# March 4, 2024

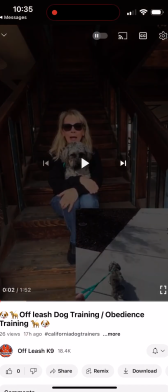Okay, so what I'll do is I'll critique this video and give you some tips, things that I would do to make the production value better and or make the training look better in the video or whatnot. So I have not watched it yet, so I'm going to watch it now, and then I will pause whenever I think of something that I would change or do differently.
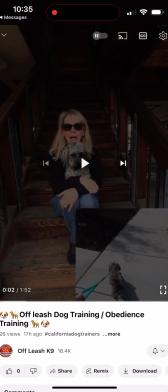Before I even play it now, I would stop doing this. This is called picture in picture. So you're putting a little picture down on the bottom right. That isn't a very professional looking way to go about things.
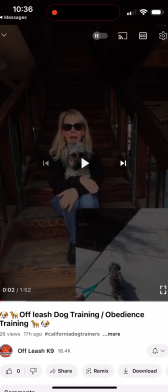Doing a overlay or splicing the video in, and I can show you what that looks like, is a much better, more cleaner, professional way to do it. So what that would look like is you would continue talking,
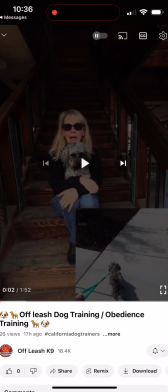but it would just cut away to it would cut away to this, the dog down on the bottom right taking up the whole screen. But anyways, all right, I'm gonna go ahead and press play.
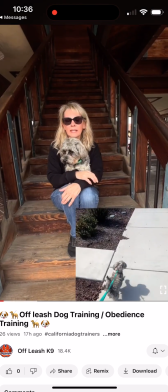Piper, a 8-month-old Havanese puppy that came to our 3 weeks board and train program.
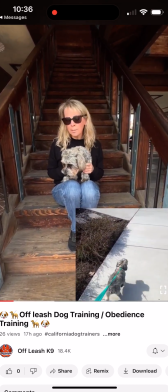As you can see on day one, Piper was not the best at listening,
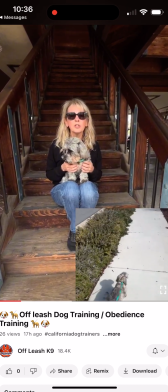and according to her mother, she would drag her while walking.
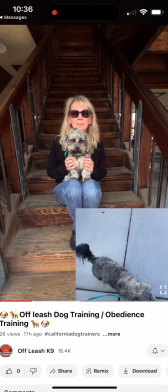So let's see Piper now after 3 weeks.
Nice, short and sweet.
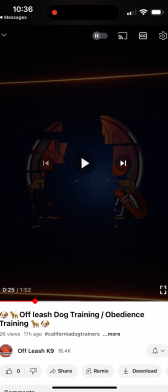I like that. Danielle's still doing pretty long intros. I'd say 30, 40 seconds max. Yours is at 25, so that's awesome. I'm going to rewind it. Let's go one more time.
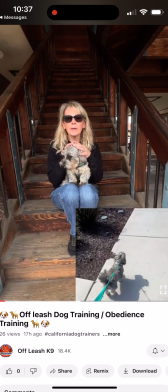8-month-old Havanese puppy that came to our 3 weeks board and train program.
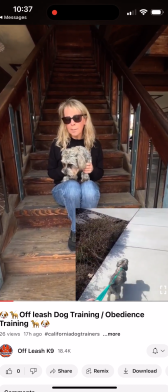As you can see on day one, Piper was not the best at listening,
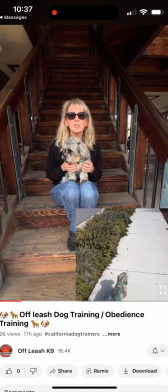and according to her mother, she would drag her while walking.
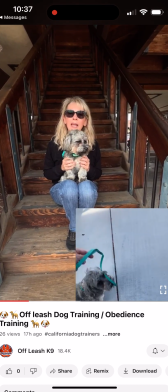So let's see Piper now after 3 weeks.
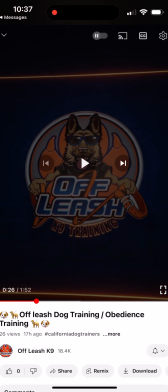So the only downside with it being so short is what I just mentioned before. It's kind of hard to do that because then you're really getting no video of you in the shot. I will try to find a video of maybe me putting that into practice so you can see what it looks like.
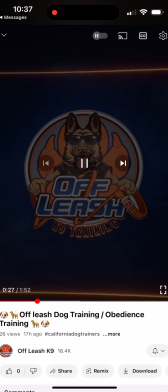Let's go to the after.
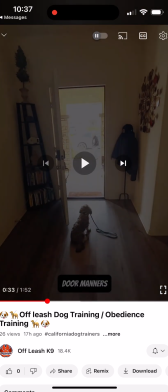A production value tip with your phone or whoever's doing this. If you open the door, because majority of this clip is probably with the door open, but if you notice outside how it's overexposed and it's very bright, if you with your phone, when the door is open, if you tap on the outside,
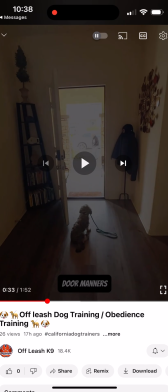on your phone, and you press and hold, it will lock the exposure so that the outside looks correct. It'll make the inside a little darker, but it'll make this whole image look much better.
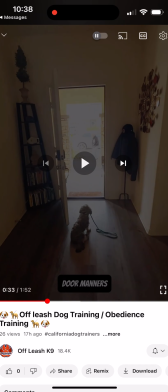So the outside will be exposed properly, and the inside will be a little darker, but it will just look much better. And you won't have the exposure changing like it just did.
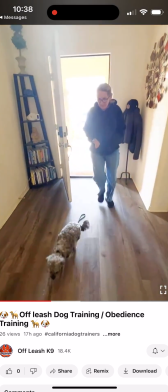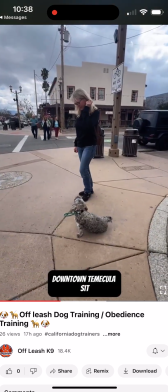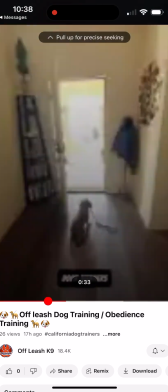Back up a little bit.
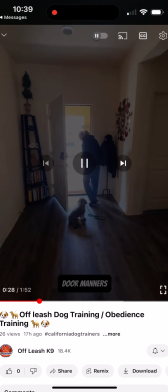I would have probably broke the dog and just gave the dog a lot of love, kisses, and affection, and then cut away from that.
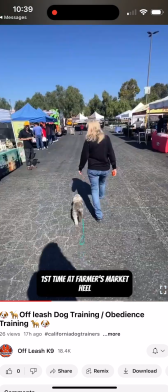So I would have stood out front and said, break, and then show the dog, happy and stuff like that.
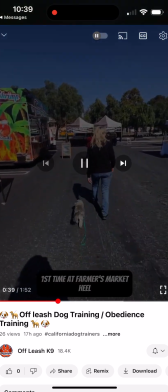And then I would have started in a command.
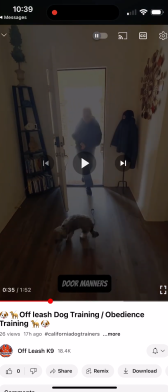And I would have done a transition from here. Whenever you're changing locations, you want to go ahead and throw in a transition, meaning like a fade to black or a swirl or something.
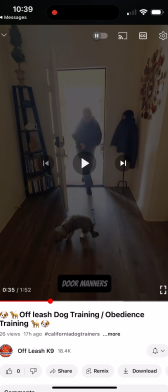And usually whatever transition that you use, try to keep it pretty consistent in the video, because something I had to kind of tell Danielle to slow down was she was just putting crazy transitions all over the place in her videos,
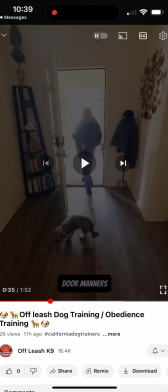and it was distracting, like almost like motion sick, like, oh my gosh. But whenever you're changing from one location to another, it's always a good idea to put in a fade to black or something. And you'll notice that stuff like when you're watching movies and everything like that, whenever it goes from like being,
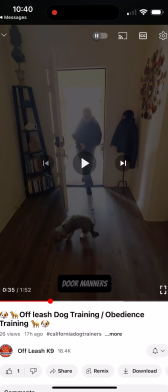in one location with certain actors and then to another location, it's always a fade or some type of transition.
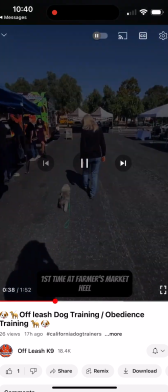And then I would have started with the dog in a sit or something like that. Not quite sure why the leash is dragging here. If you're going to have a leash in the video, the trainer should always be holding the leash. If the leash is dragging, then why even have the leash on the dog? It's like pick one or the other.
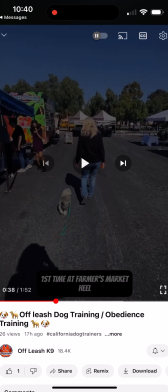Again, it depends on what program this is. If this is a 3-week and the final result is off leash, then get rid of the leash. If you're worried because of security, then just commit to one or the other. Either hold the leash or get rid of the leash completely.
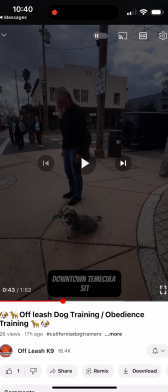Looks good. So that was a very abrupt transition there, kind of confusing to the eye. So what's happening here is the video is very short, which is good, but there's a lot going on, and it kind of gets kind of distracting and confusing for the viewer.
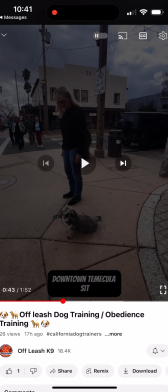So we want to work on making it more fluid. So let me back up a little bit.
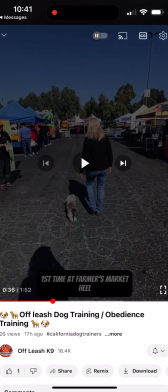So I probably would have made this a little bit longer.
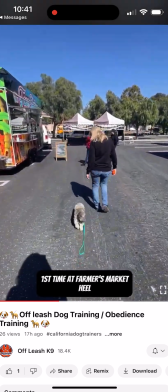I would have put the dog in sit, broken, lots of praise kisses, and then I would have faded the transition to this location.
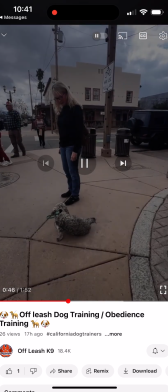I would have started the dog out. Always put the dog in the command and always release the dog from a command in this stuff.
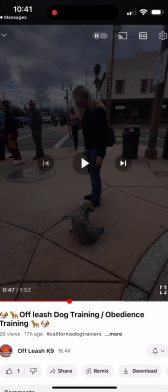So I would have had it me walking into frame, asking the dog to sit, holding it for a while, and then breaking the dog, lots of kisses and hugs, whatever.
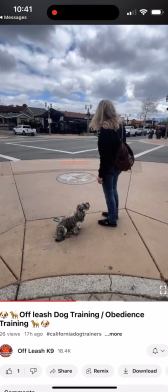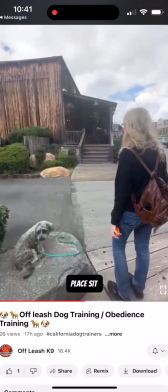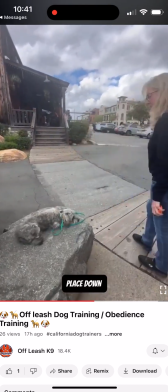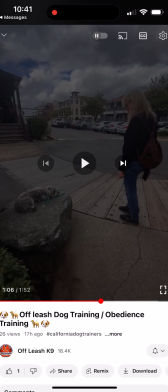In this angle here, I probably would have put it in a wide angle because there's not a lot going on. So when you don't have much going on in the video, if you put it to wide, it just opens up the shot,
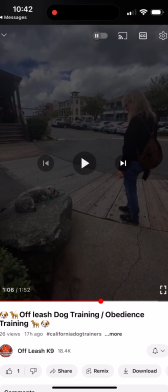allows there to be more stuff in the shot to give it the essence of maybe more things going on. That's just kind of a little trick.
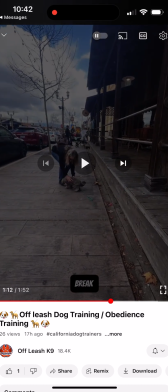So here I would have made sure that I walked the dog up, put the dog in a touch, and then broke the dog.
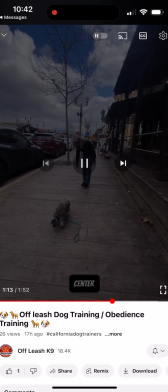Lots of praise. It's good.
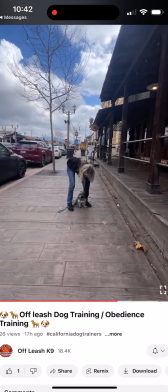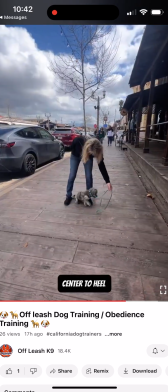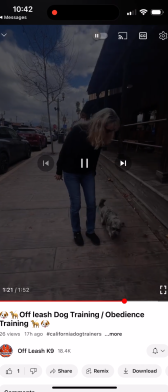That right there kind of degrades the level of the training by you using the leash and stuff like that.
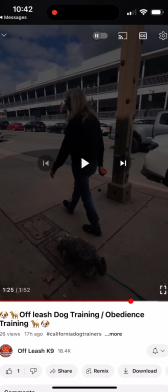This shot looks like you're still actually training the dog to do something instead of the dog being rock solid.
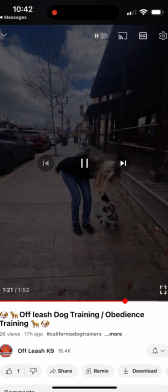If the dog wasn't solid, I wouldn't have included it in the video. Like, I wouldn't have included that.
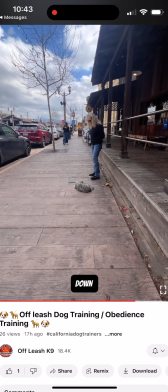I would have either did it until the dog got it right or just not had it in the video. So let me rewind.
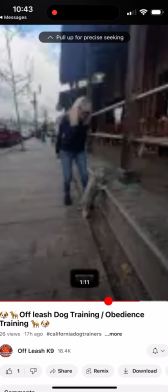So there's just a lot of stuff going on right here. Touch.
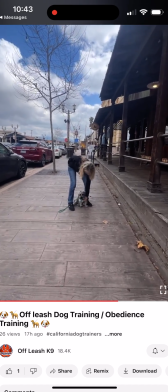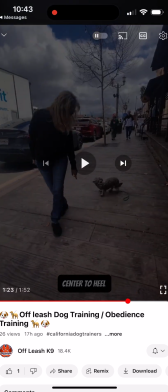So what I would have did is I would have utilized this come to heel to like start a healing clip.